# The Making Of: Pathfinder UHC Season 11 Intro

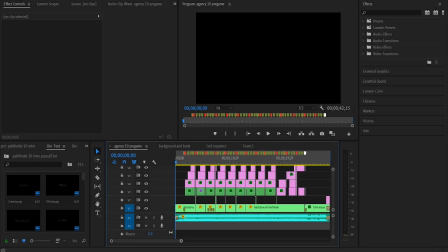0:00 Hello everyone, Jakekub here. Today we are doing the making of Pathfinder UHC Season 11.
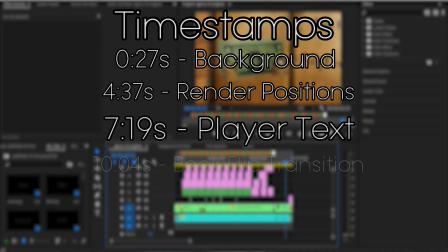0:10 This right here.
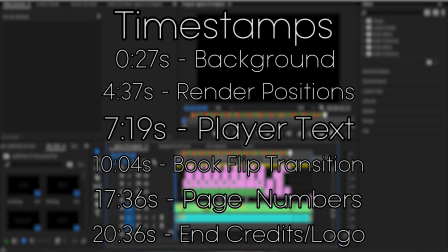0:12 So this intro, actually, it looks rather simple, but it's actually quite complicated when we get into the nitty-gritty. There's a lot of layers and a lot of things going on. So let's just jump right into it.
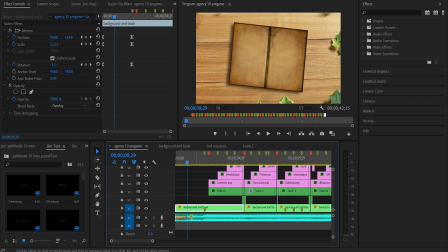0:27 First off, we have the background, and once again, I'm using sequences. I used sequences in, I believe it was Paradox Season 1 intro.
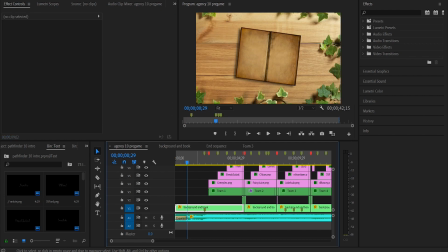0:39 But basically what a sequence does, it is, when I click on it here, it brings me to a separate timeline where
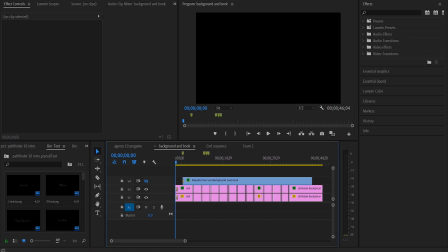0:48 it's just this background, really.
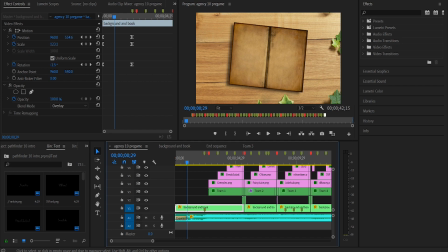0:53 But then when I put it into a sequence and drop it into here, I can split it and put effects on it without having to, like, it's basically like giving me a fresh thing without any cuts or anything, even though there may be cuts, like, when you dig deeper into the actual sequence. Probably not the best explanation for it, but whatever.
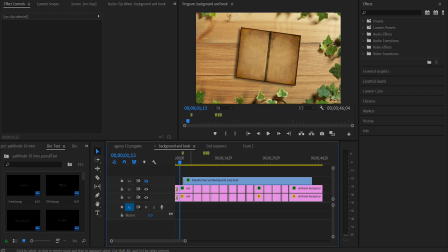1:14 So what this background book is, it literally just fades in. That's really all there is to it. Now, we have two layers to this, right? We have so first off, we have the background, right?
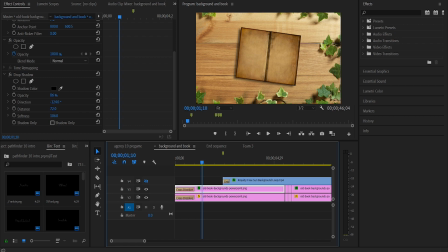1:32 And then we have the book, and then we have the book, but with a drop shadow. And the drop shadow angle is something like that. Those are the numbers. It looks good. Numbers don't really matter too much to me.
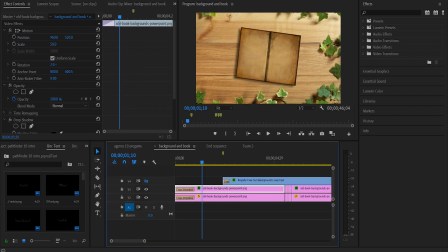1:50 I believe, actually, yep, I have to scroll down. So there's also this layer here, which is just the background. It's found it on Google. It's a nice wooden background. The vibe that I wanted to go for with this intro was you're opening a book on a wooden table.
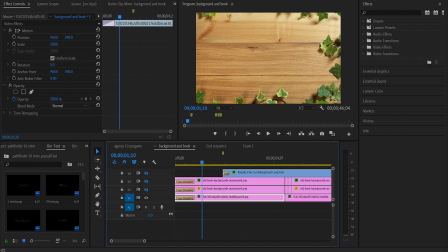2:08 And maybe the leaves don't represent that the best, but it added a nice touch to it. So here's that's the basic background, right? It's the background, and then you have the book with the drop shadow. And the drop shadow, it's trying to follow the angle that the drop shadow of the leaves are making.
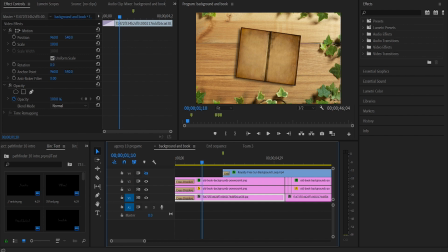2:27 So as you can see, it's like going downwards to the left, which is the shadow that the leaves were making, for nice continuation's sake.
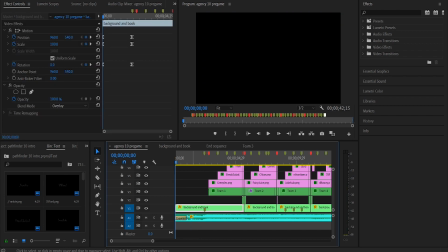2:39 So that's the background sequence. And now that we're on the main timeline here,
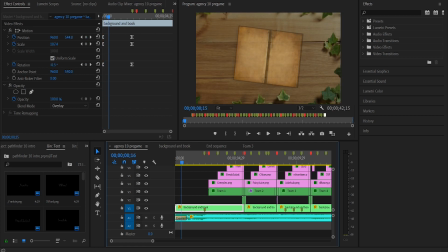2:46 we have, it's going to scale inwards, basically, and rotate.
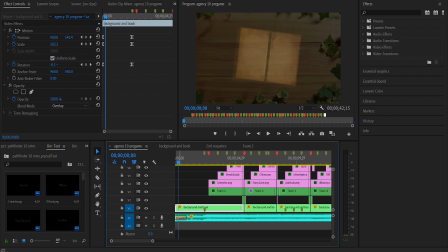2:51 So what this does is, you see the nice background as it's fading in right here, with the leaves and stuff. But then if you're trying to look at an intro from this angle, like if I didn't have all of this scaling effects going on, then,
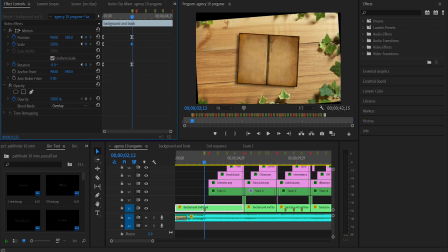3:07 like, let's see, this is up to 170. If I bring this back to 100, you can see how, like, far out it is. I also do the rotation, kinda just to make it more animated, I guess.
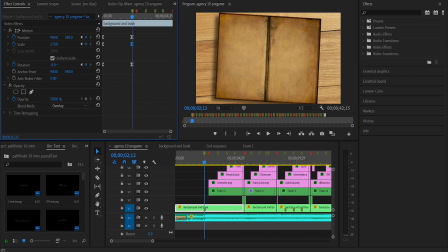3:20 A straight zoom in, it works, but the small rotation definitely added to it, in my opinion at least. So now we get into the part where the players come in.
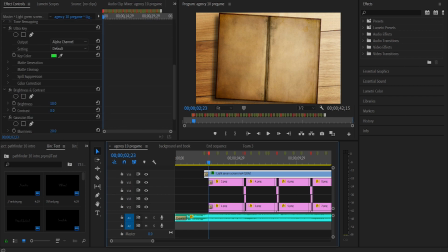3:31 At this same time, we have a green screen effect with multiple effects on it.
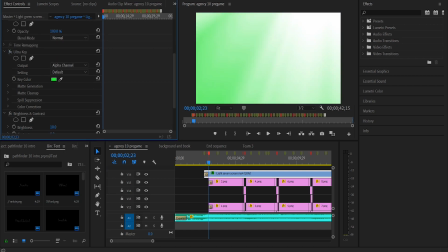3:39 So if I remove this Ultra key and change it to normal, you will see that this is a sunray, basically. It's a green screen sunray filter. And this overlays the entire intro, basically.
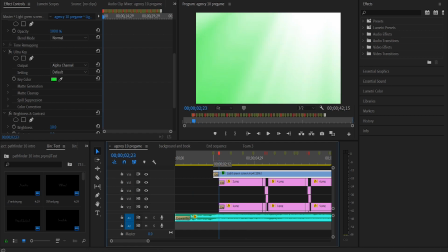3:52 It's at 20% speed, because otherwise it wouldn't fit the whole intro. So that's what it looks like.
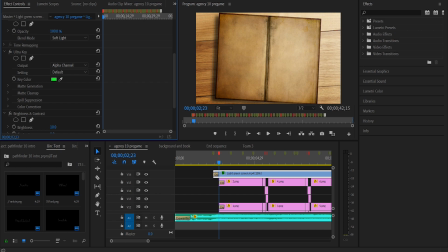4:00 And then I put the soft light blending mode on it to make it look good. Then we have a little bit of brightness and Gaussian blur on it. I don't know. I feel like it worked.